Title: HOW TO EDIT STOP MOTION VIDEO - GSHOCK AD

light so it was just few days back before the lockdown started that's when we got paid from our last project and uh me and my teammate showed it we decided to go and gift us up something so after that we bought this similar type of watch from g-shop it's a g i forgot the name actually yeah it's something g7 something really nigga so stop motion so as we know stop motion is one of the oldest technique of filmmaking that videos are composed of frames like frame rates in one second of video or in a five seconds of video there are thousands and thousands of frame rates which actually make it into one seamless video kind of similar as of time-lapse so all you have to do is click photo frame by frame and then you have to just move to animate the stuff as you can see the video I've used most of the parts as stop motion like the first one and a few other but really influenced with two things like which has really helped me on doing this video
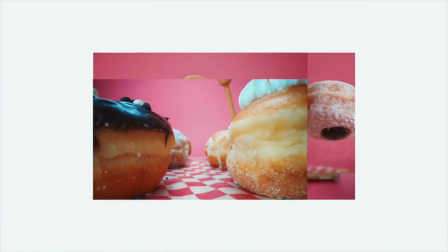first is of course Daniel Skipper's Donuts video I've seen that video and I really liked it so i wanted to try like something similar to it so that's why i have tried this stop motion and i'm shooting in a a7 mark 3 as you know so i don't have a macro lens
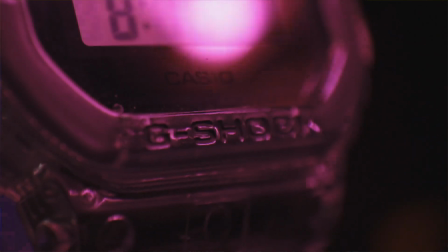so the tight shots which you just saw in the video i have actually used the technique by peter mckinnon everyone's favorite yeah so i've used peter mckinnon's technique of actually turning the lens opposite so that you can use it as a macro lens so i've just used it for the lighting setup i've got really inspired from indi mobile so he shows how to light up for a product videography actually so all of the video which i just stated to you all of the links will be down in the description below don't forget to check them out and yeah let's go into the
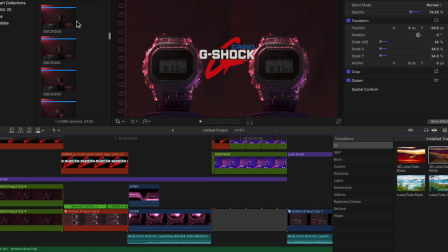post production now so coming into the post production you can see you need to obviously import the files and after that uh as you can see the first scene of out here the rotating the watch this are actually photos all graded them together so they are all compiled
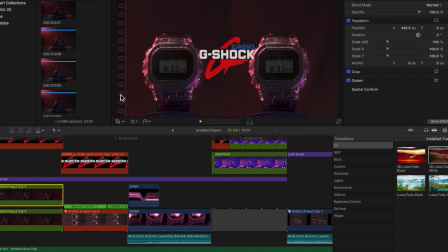in one stop-motion clip and since I wanted a kind of like a dual screen type effect so I have just these two layers actually I have cropped this was actually a really long photo but then I have just cropped it out and it looks something like this I'll just turn off on there
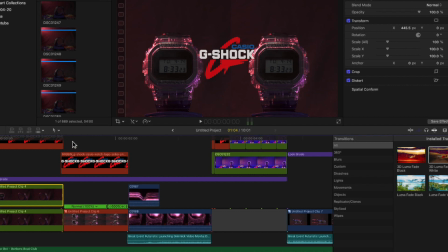this is what it looks like so I wanted them to go simultaneously together in the same speed so I just copied them together and that's it and in the middle I wanted to look not to hide the cut but actually to emphasis on the logo and obviously the watch is spinning so
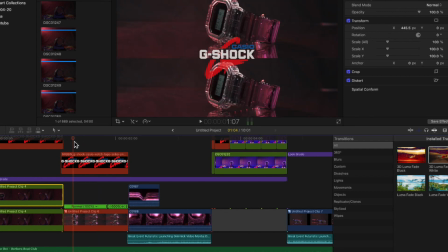you can see that's how it looks so for the second scene as well I've done the same thing this all are stop motions I don't remember how many frames it was but I think pretty much there are all of the photos out here there were a lot of photos that was taken out here as you can see like
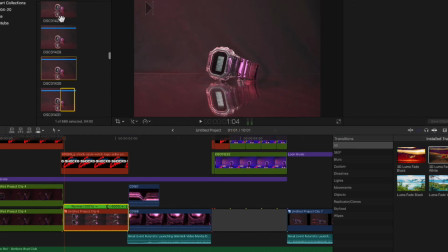if you just see those I don't know how much photos I was taking that day so these are all kind of
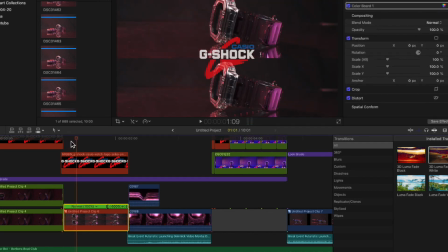like the stop-motion frames which I have out here so if you can see one one frame it actually moves so this what actually went down so all of the frames I have put together I made it one stop-motion clip and then to spice it up a bit I use a bit
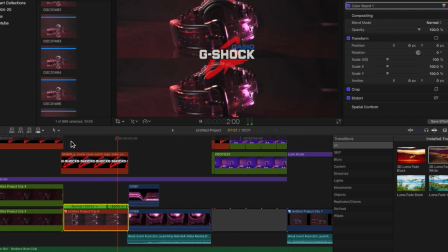of rewind which turns them back and then this shot
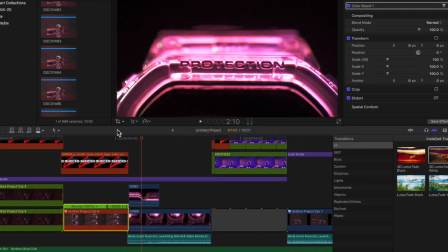and then this shot this comes with this lighting so this
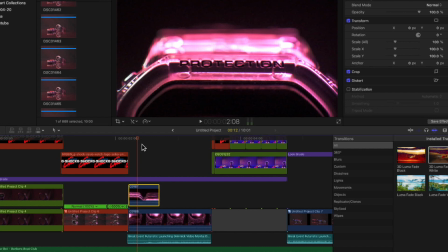lighting I have just used the cheap LED stick which I had with me shout out to saw
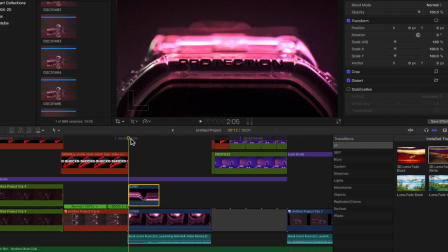for the stick because it's his not mine because I'm around 200 rupees i think 200 maybe 100 you can get it so it was kind of like really cheap one but then for that stick as well we just used the kind of
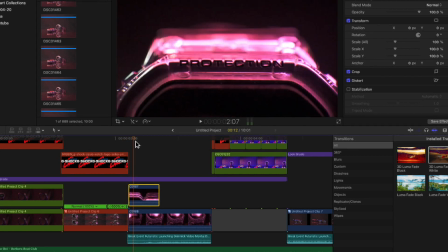like a colored paper on top of it to get that red lighting so it was like a acting like a gel to it and then it
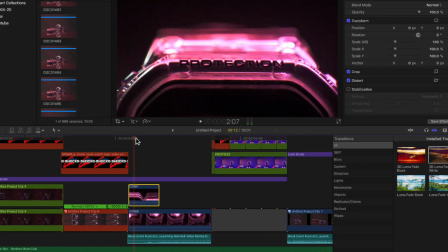gave us a red shine on it so for the for this micro shot we have for so for this micro shot we have used
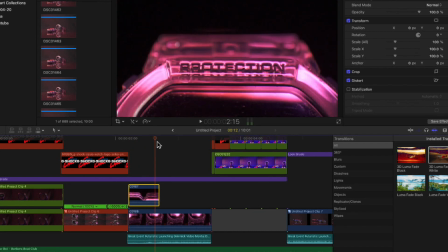the pittimek means technique of you know rotating the lens backwards and then I've taken the shot since I don't have any kind of macro lens and the second as
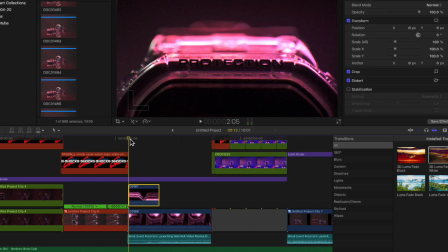well so the lighting is just that the light hovers above the so for the lighting it just hovers
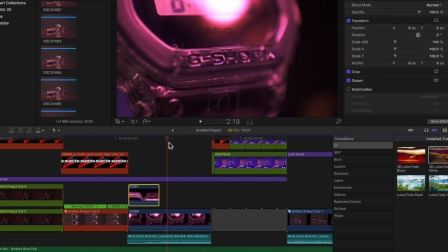above the watch this and then you show as well see something hovering in the sideways
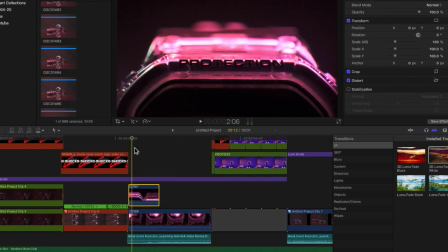this is from front to top to bottom and this is side to side and then
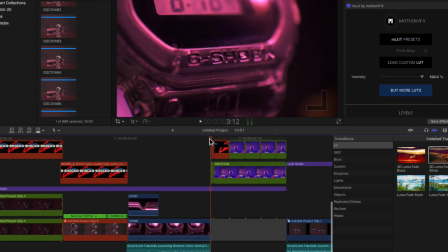so as you can
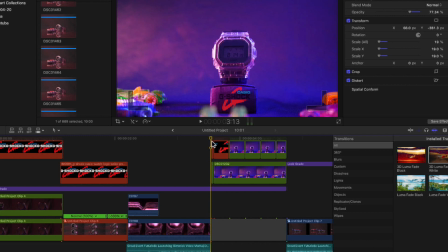see these are basically photos so this one was a photo so I wanted to spice it up a little bit and since I was playing with a stop motion so I just played with the frame here are our frames and then I just elevated the frame inside I like making it like as
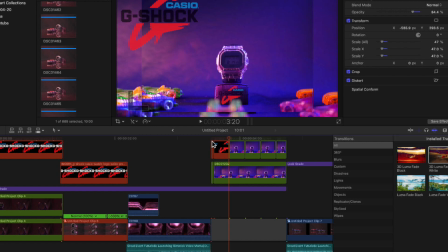if the photo is going backwards so just to spice it up a little bit I have used the logos as well so it goes with a beep since the beep comes out these all are photos
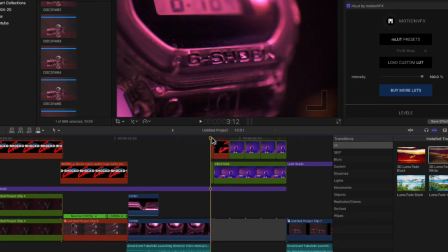these are the photos come back together so let me play it real quick so
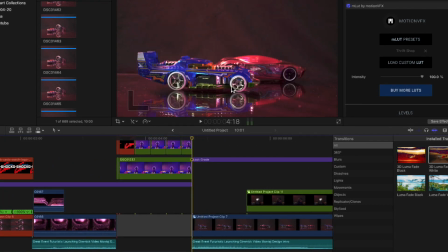for this one this is a very interesting shot actually so the hot tools which I have they're also transparent color and I really liked it so I thought of using them together for the watch so for this ad I wanted the background to be constantly moving like kind of like a GIF so
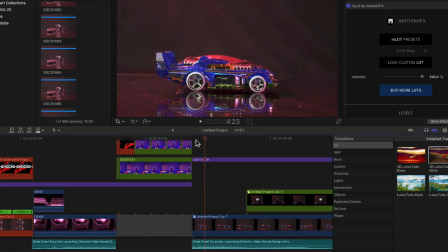I wanted to make it similar to them so the cars you can see that they are moving actually and they keep on moving because
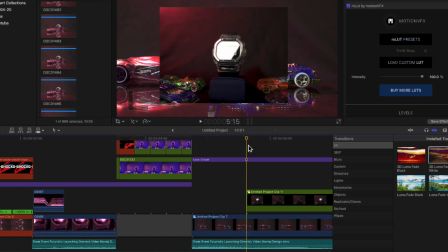I knew that there was going to be another frame which is going to come in between like a cutout so I wanted them to keep on moving so as
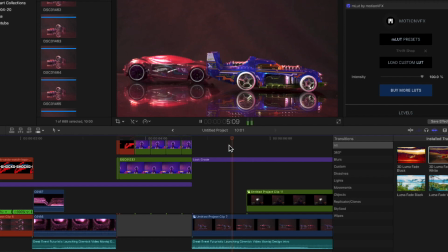you can see the frame with the cutout it looks something like this so
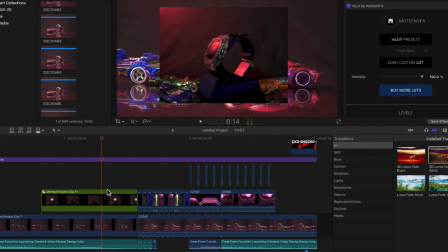the next frame on
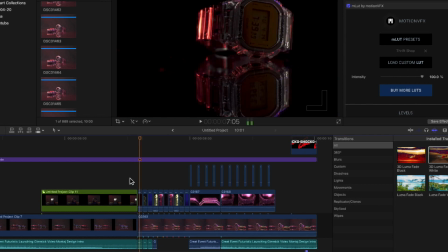this frame i have used these all are the photos which i have not used before so they are pretty
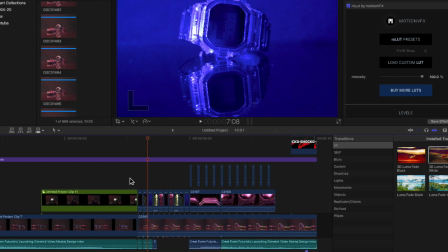similar photos but with different lighting like red green blue and then you have the macro shots
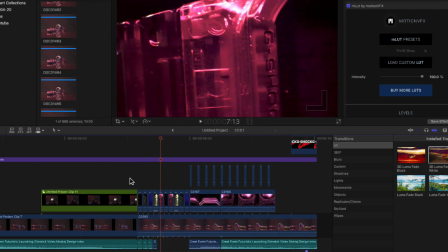which i will use the red micro shots
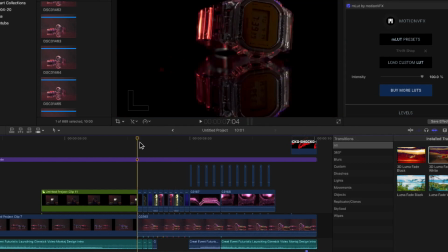there are repetition as well but then i have just jumbled it up according to the beat because the beat was something which
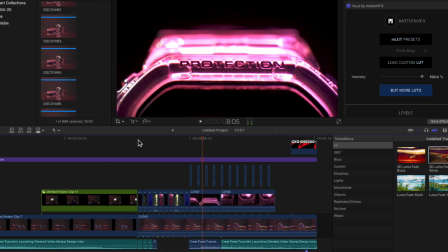was very fast out here so i have jumbled it up and this shot i have again used a similar shot which i have
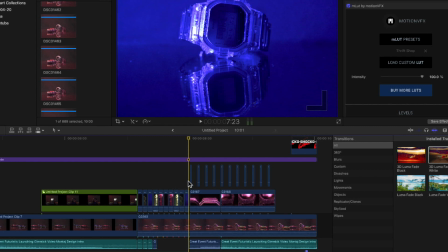used before but then to spice it up i have taken the clips from here and i have added them up to give this effect as you can
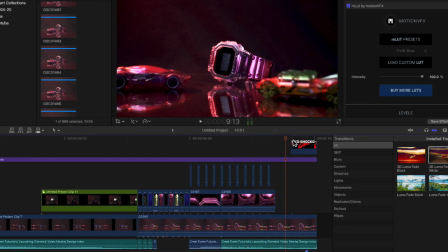see it looks like they are coming in screen but they're not reading the screen it looks like it's being played on the front and the back
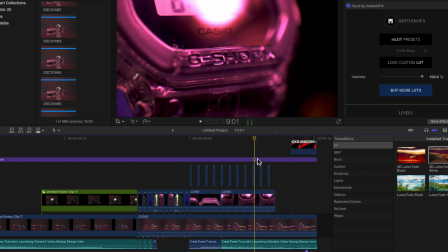portion is different something different so yeah after that the final reveal to the
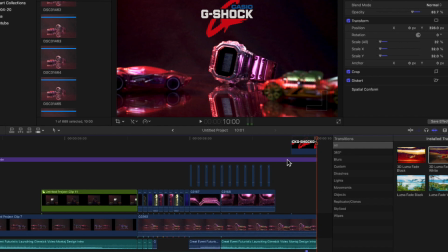product the cars you show so that was it
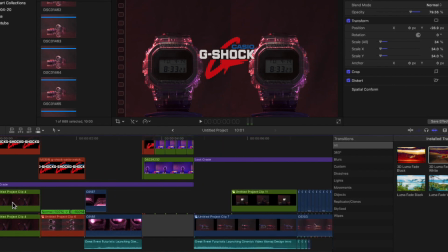and also not to forget sound design sound design one of the most aspect things
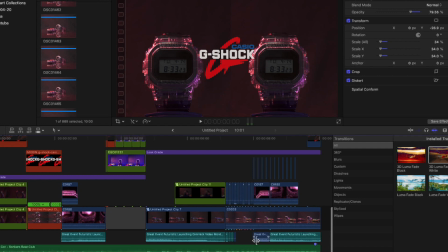so i have different sound layers out here as you can see you can pretty much hear
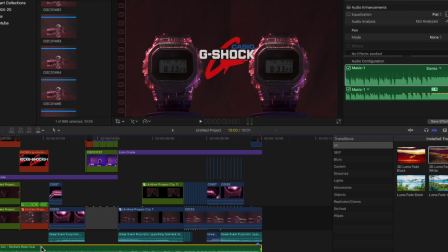it without this one sound without the main song as well let's hear it without the main song this
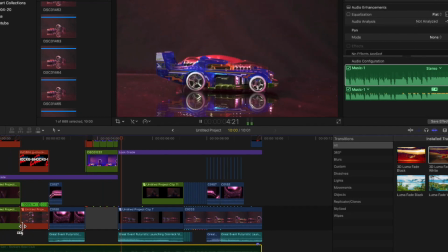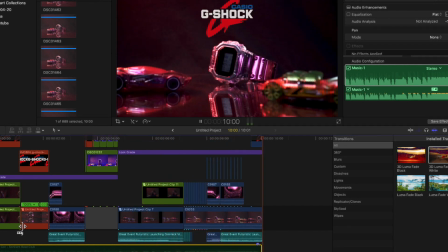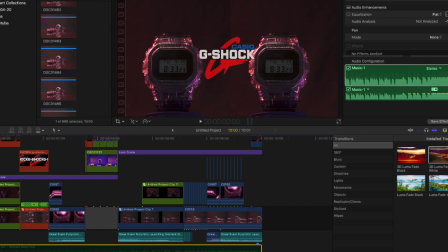was the video with the sound design only now let's play it with this main song and the sound is an added so